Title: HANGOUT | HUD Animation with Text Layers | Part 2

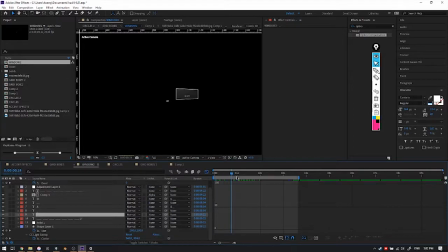20:43 But I ended up putting this clip on top, so you don't even see the middle one. That was a choice I made way later on. Then for this down here, for the progress bar, there's something I just wanted to point out was this. There the graph goes, it doesn't go straight from 0 to 100. You have these little bumps in between.
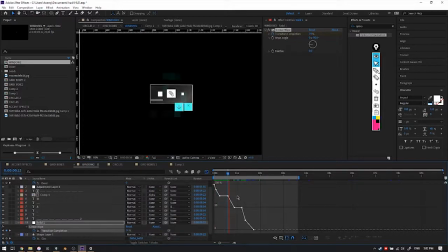21:03 There's the same way a progress bar would go. Like if you copy a file or if you even download something, a lot of the time the bar pauses at some points, then jumps and then pauses again. So that's what you're trying to simulate here by putting these steps. So this is how it looks animated.
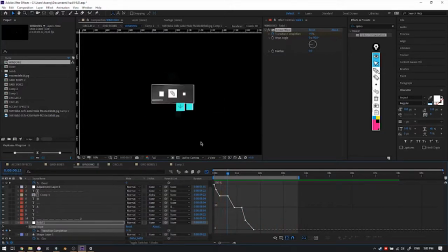21:21 So picking up all these things from reality and adding our own little spins to them is what helps all this stuff look super cool.
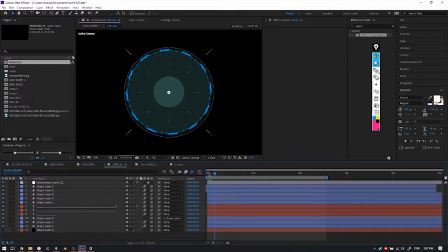21:32 Here's another one. This one this time is a targeting reticle. I showed this in the presentation.
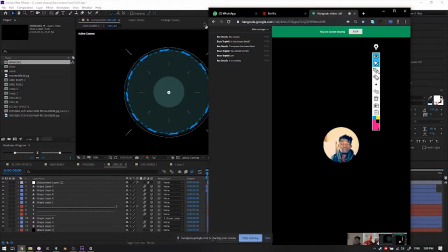21:38 Oops. So let me show you some this one.
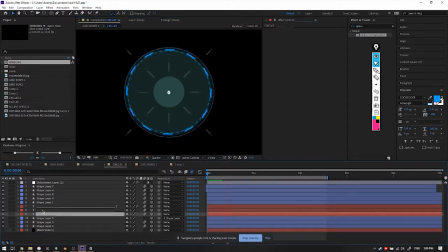21:49 So this one's a lot heavier, mainly because all these text layers has a heavy effect on it.
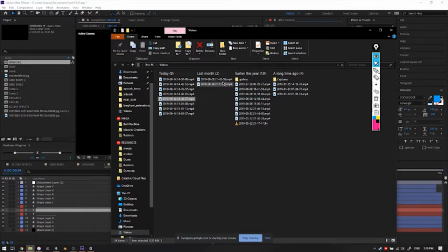21:58 Oh, I know what I can do. I can go to here.
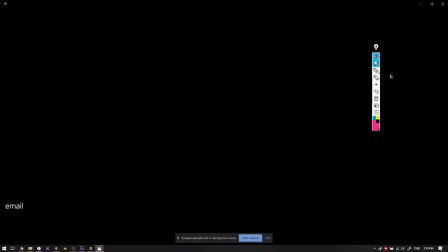22:09 So this is the email one.
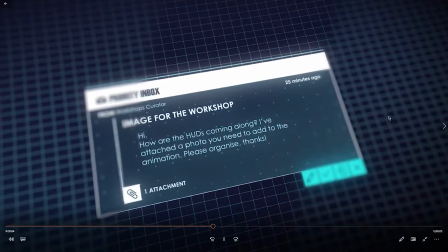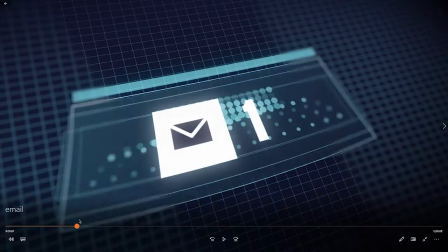22:18 So same thing happening as I mentioned before, stuff happening one after the other,
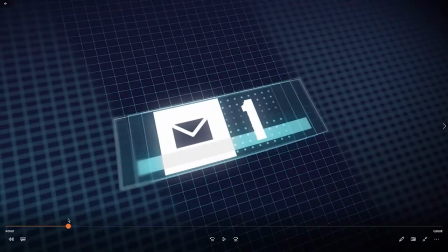22:24 and just taking examples from what we've seen in the other videos.
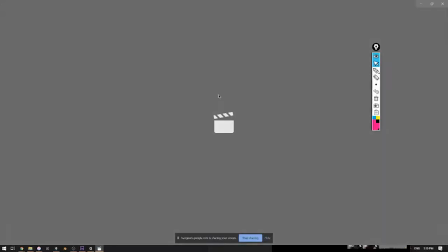22:33 Here's another one. This is the one I'm showing you now.
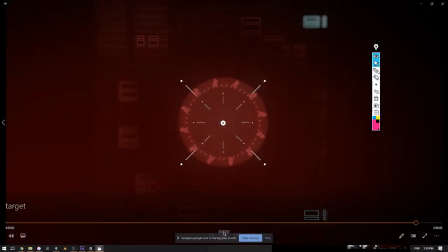22:39 So this one's a bit too fast actually. If I was doing it properly, I would have slowed it down a lot more.
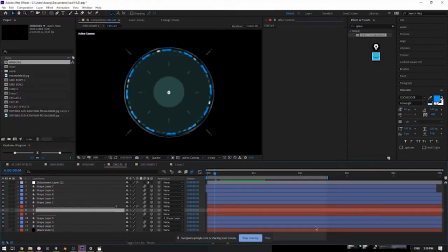22:47 And you'll see why just now, because there's a certain approach I was going for that isn't quite coming out. So you have these guys moving. We have the outside moves first, but you'll see also the inside seems to happen at the same time.
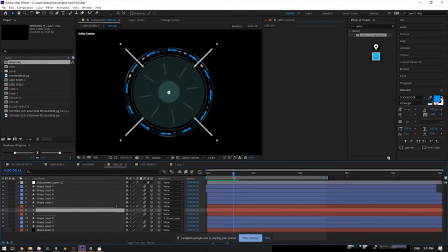23:06 So what I'm trying to do here is make it look like the sticks outside are pushing in on the circles. So like, boop, it's forced them to be smaller. So once that's happened, the rotation, these guys start rotating.
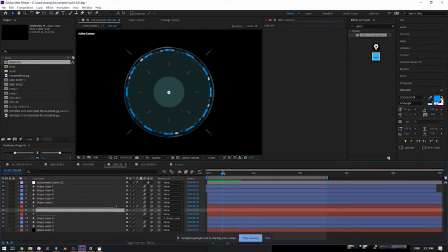23:20 So actually this should happen after, not at the same time. Because what I have is this grows and then those grow while it's spinning at the same time. So that's probably where things are getting lost. And then the lines turn as the circle grows bigger.
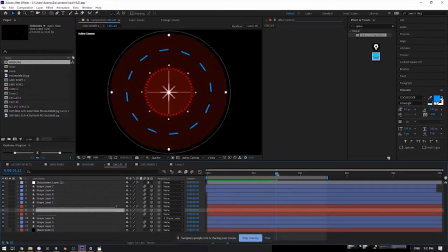23:38 Then the dots turn. Then the lines go inside. So this is the part where the clarity was lost. What I was trying to do is make it look like the circle grows big so that these blue ones can move in and become red.
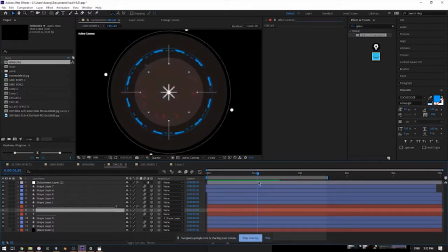23:54 But now it just happens so fast that the outside circles, especially moving, become so distracting that you don't have time to process that this is what we're waiting for. They also happen pretty fast, so you can't see it happening.
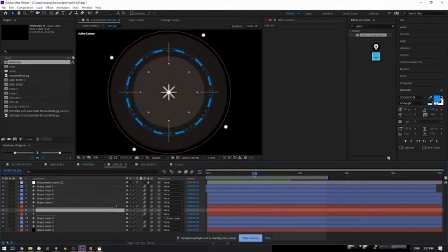24:09 So what I changed was I made the blue ones, this blue one stay out a bit longer, and then they come down when this whole thing scales down. And then finally we have this last click as it locks. So it was initially just this click alone.
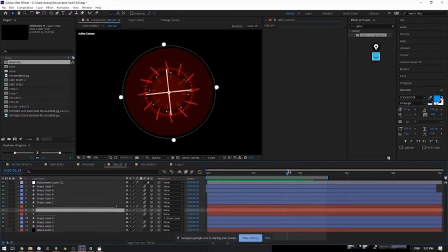24:29 If you check the one on Instagram, it's actually this click alone, but later on I added it clicks locked and then the dots come in, and it's sort of like the last lock on the object. So when you finally play it, you get the same idea. You get the idea of what I was trying to do.